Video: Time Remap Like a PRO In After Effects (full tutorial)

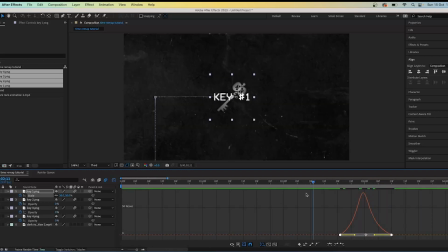so it's like a peak like I'm done now so and then the tallest bit is in the middle like this and it should make this a lot a bit more interesting
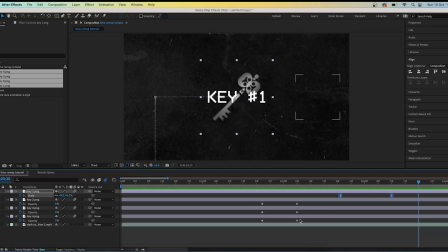and not so basic so there you go it's looking a lot more swift and nice you also want to press ctrl um
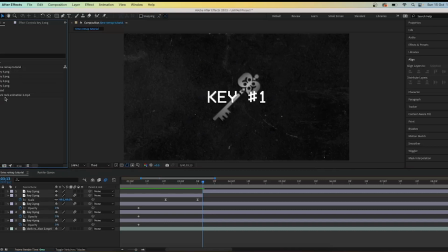no command shift d to cut the clip and import your hand and just scale it up so and then it's like it's big enough to grab the key
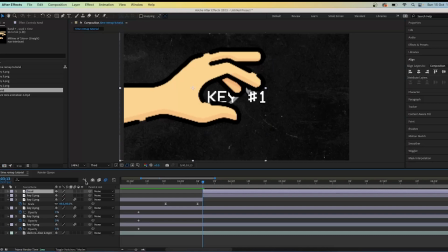then just cut it so and then it starts here then what you want to be doing is you want to keyframe the position at the
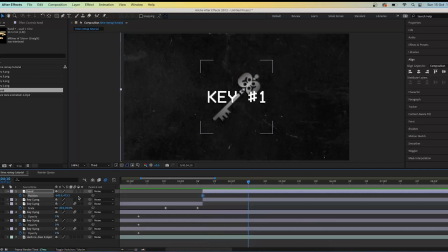start or with the hand and then make it so and then it starts off screen then go forward a bit and then move it so and then it's going to grab the
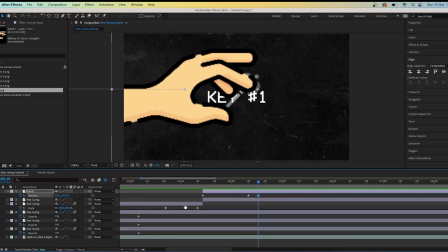key and then go forward a bit keyframe it again but don't move anything then go forward again and keyframe the hand
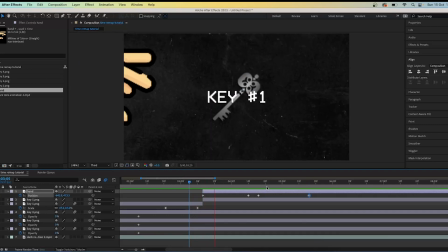so and then it moves back off screen so you should have this so it goes comes in and comes out that's what and then what you want to do is highlight the first two keyframes press f9 so and then they are easy eased and then
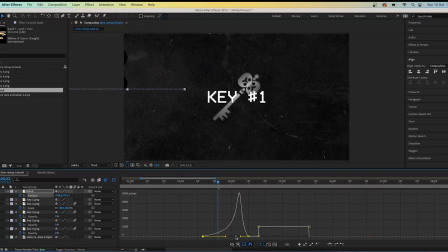basically move the yellow toggles again so and then they create a steep peak just play around with it until you get something that looks natural you don't want it to look really off or move too fast or move too slow see i'm gonna just create a steep peak so the peak is roughly
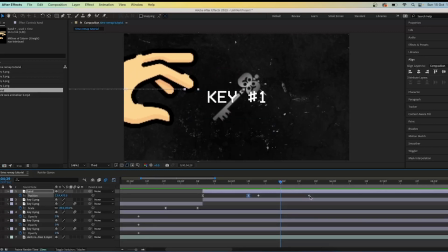in the middle here you see how it moves in faster than comes out again then you want to do the same with the keyframes on the right press f9 and create
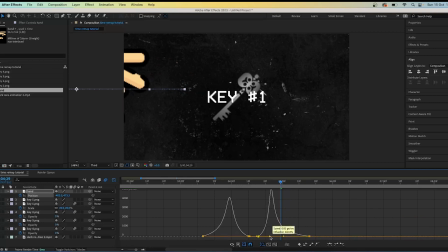another steep peak roughly in the middle using the two yellow toggles um try to make the peaks of the same size so
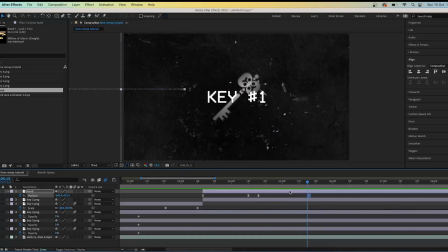and then um it comes in and comes out it looks quite natural i like that i like it i'm just going to play around with the two i'm I'm just going to move them closer together, so I don't have this instead,
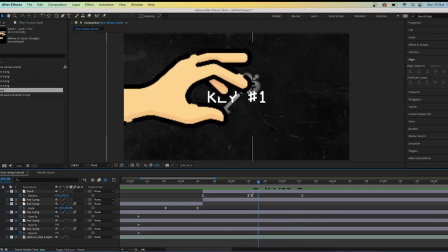maybe move it a bit closer again, so then it's quicker, and then what I want to do is I want to get the position of the key, key one,
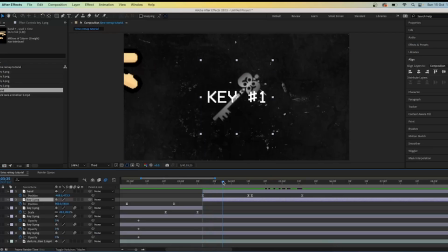and then just track it to the hand, so you want to keyframe the position when the hand starts to come back, and then keyframe the end when the hand's fully gone, but do the same with the key,
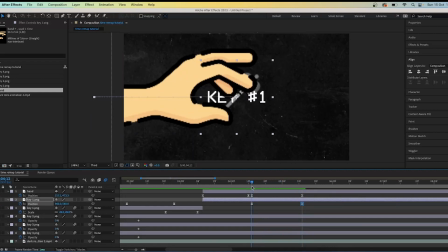so then they're tracking the hand, and then notice how they're like kind of moving together now so it's like the key's being grabbed and just highlight the
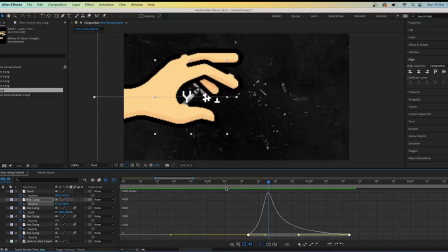keyframes and then just make sure that the graphs are the same from the hand and the key notice how the the peak is further away on
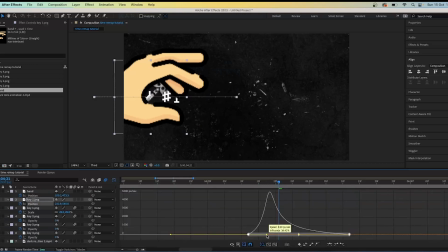the hand which means that we need to move the peak on the key so and then it matches the hand like this like i'm doing on screen here so and then just try to make the graphs look the same so and then they should yeah notice how they move together now so they
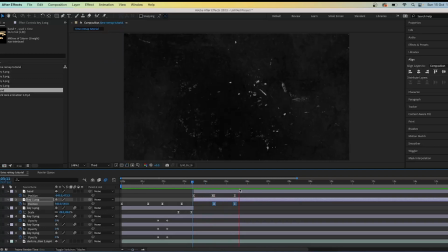look tracked like this it's like being brought with it it might take a few attempts to get it to be the same but notice how it looks nice and smooth now and this is what we should have so far it does actually look really nice you could use this for a youtube video
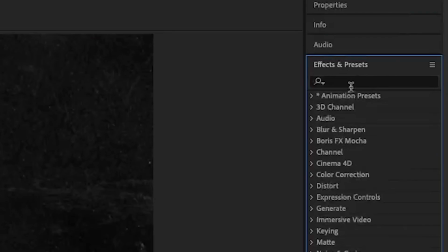and your client or your video would probably be appreciated by your audience looks really nice
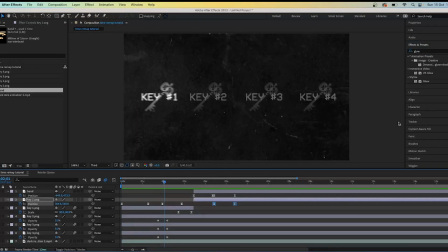um i'm gonna add the glow effect to the keys um
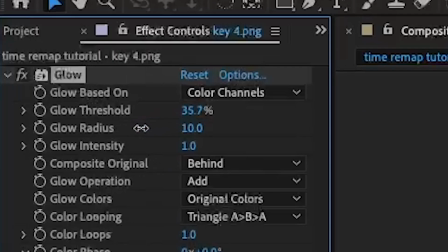i'm going to decrease the glow threshold do something around 30 and increase
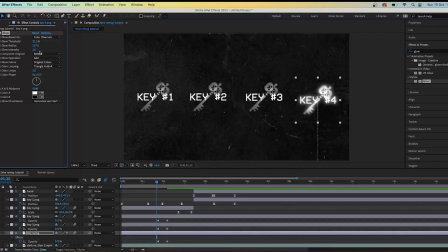the glow radius to 130 i'm also going to decrease the intensity because you don't want it to be too bright you don't want it to look really annoying to look at so and then when once you've got the look that you want you
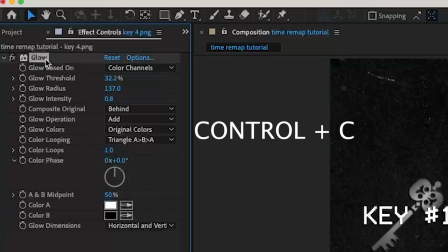then want to um you don't want to copy the glow by pressing ctrl c or command c and then press ctrl v or command
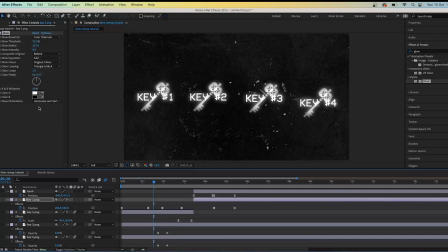v on the rest of the keys so keys for two even the key one like the other key one the one after the cut so just copy it on everything and you want to do the same to the hand as well you want to add the glow to basically everything apart from the dark rock animation increase increase the glow radius decrease the glow intensity slightly
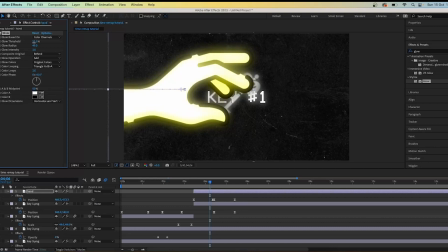or maybe just play around with it until get until you get roughly what you want i'm gonna go for something roughly like this and
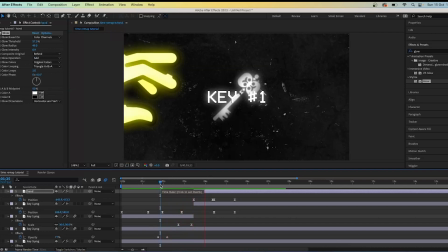yeah it looks it looks nice everything the glow really adds like a nice texture to everything